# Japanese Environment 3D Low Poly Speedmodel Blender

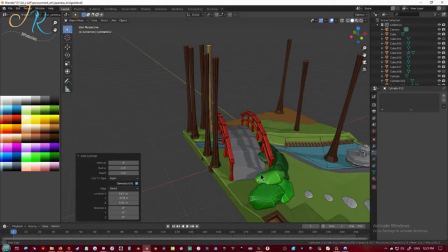And now I want to create a sort of leaf pattern.
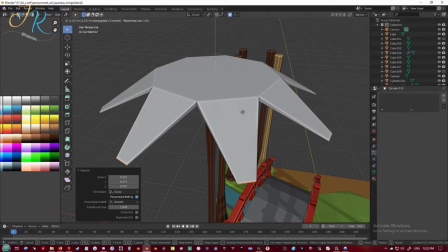and this is also somewhere that I was a little bit confused because on
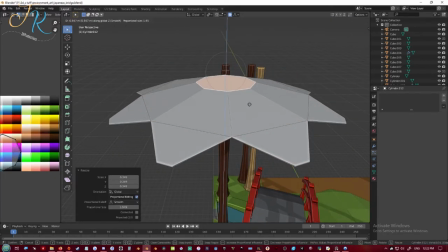the one hand I kind of look like I've made a star but
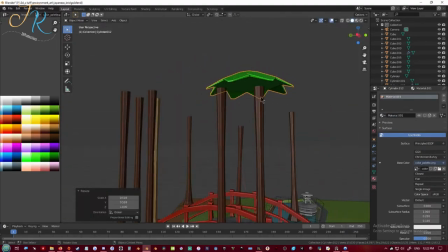after a little bit of messing with it looks a little bit better
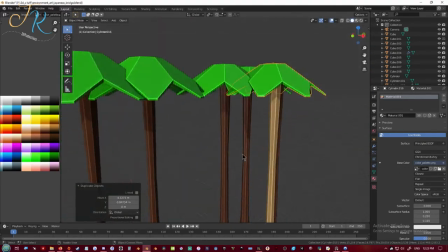but I do want to try this again and get some slightly better looking low
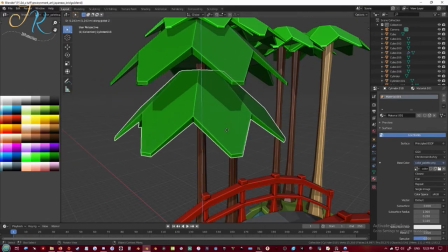poly leaves and
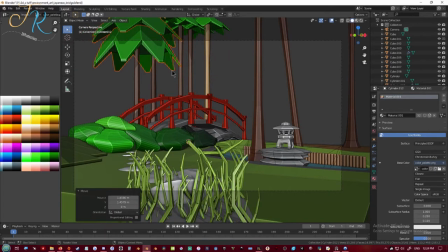I was also starting to notice that the trees were going to go through the bridge so I had to like kind of rotate them.
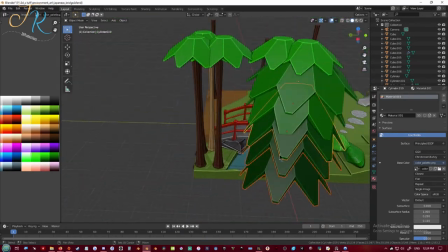Looking back on it I probably should have just moved the trees instead of trying to make the trees bend like that.
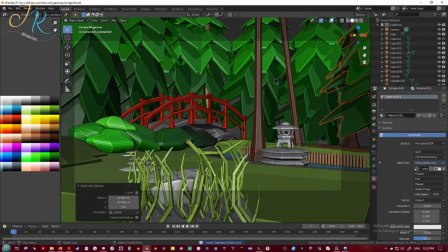Anyways I start duplicating the leaves and I give some in the background so that there you
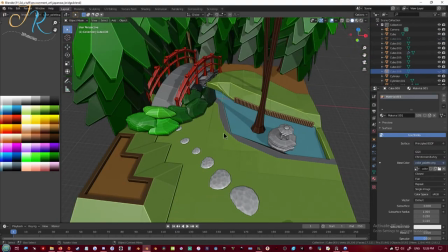don't see too much of the blank void of space outside. side and
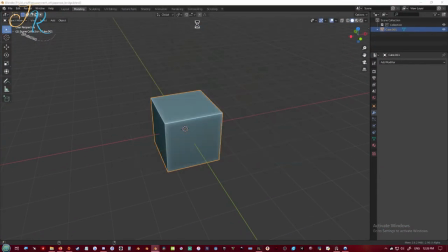now here I'm trying to open up Blender 2.9 because I want to use the sky texture because I really love that sky texture
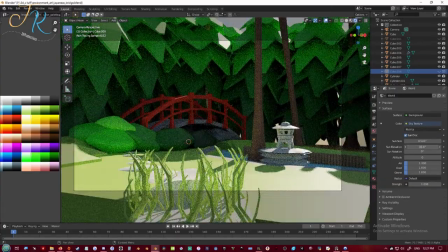and cycles you can rotate the Sun so I'm doing here you
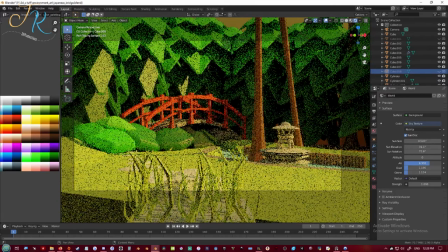can add this air bar and it essentially just
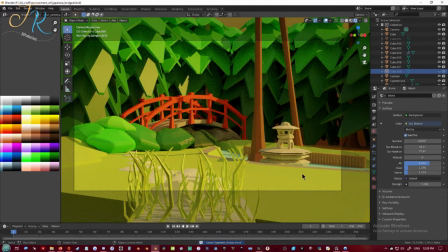This makes the scene look more dust or sunset time.
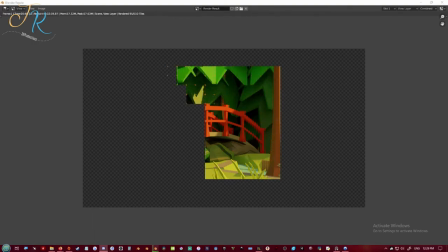Now here's me rendering it out.
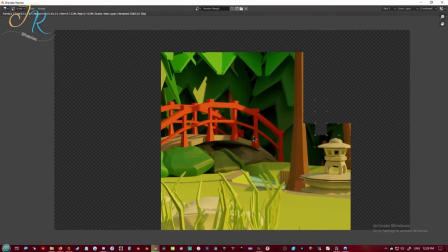I stuck to another some little white spots, and I realized I forgot to turn on the denoise denoising node.
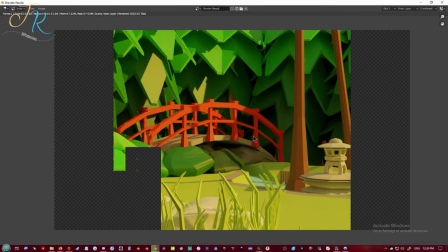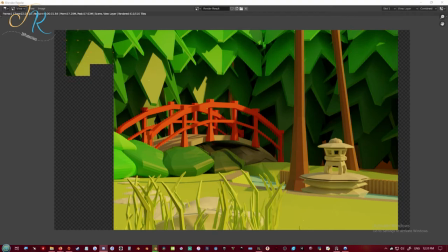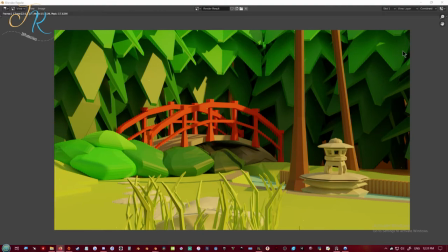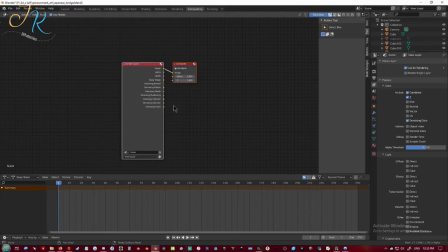I tried enabling it, crash blender, enable it again, adding that denoise node, and then and just re-render it.
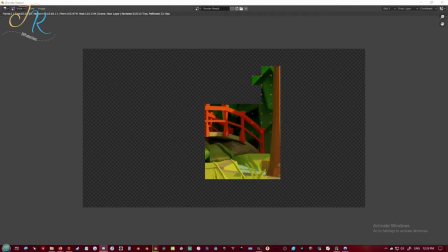And that was the end of this. I only spent an hour doing this because I originally planned on making a huge scene from this art that I saw on ArtStation.
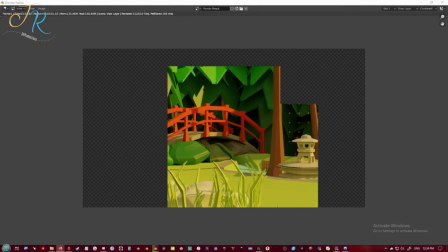And for some reason I forgot to ask if I should actually, if I could use it. And I just got the answer two days in that I couldn't. So I wanted to make something quick.
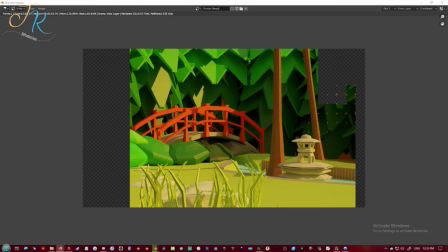and something fun. So always ask the original artist if you can use it, or even use it as a reference.
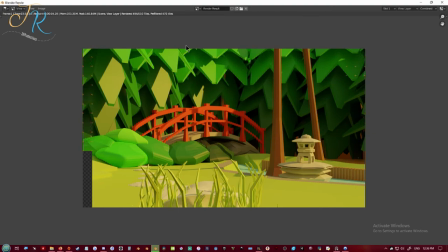And if you enjoyed this, please support me by liking the video, subscribing,
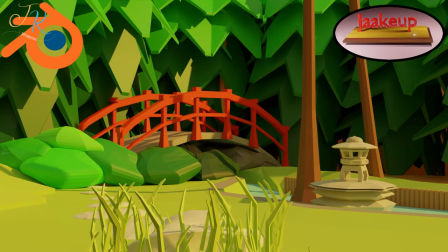and if you want you can support me on Patreon. And here's the link for more videos on my channel.
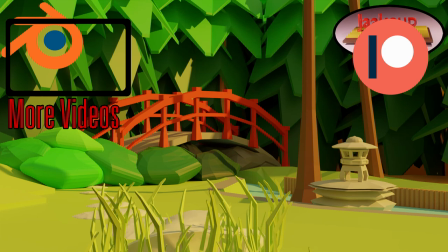So, thank you for watching. See you later.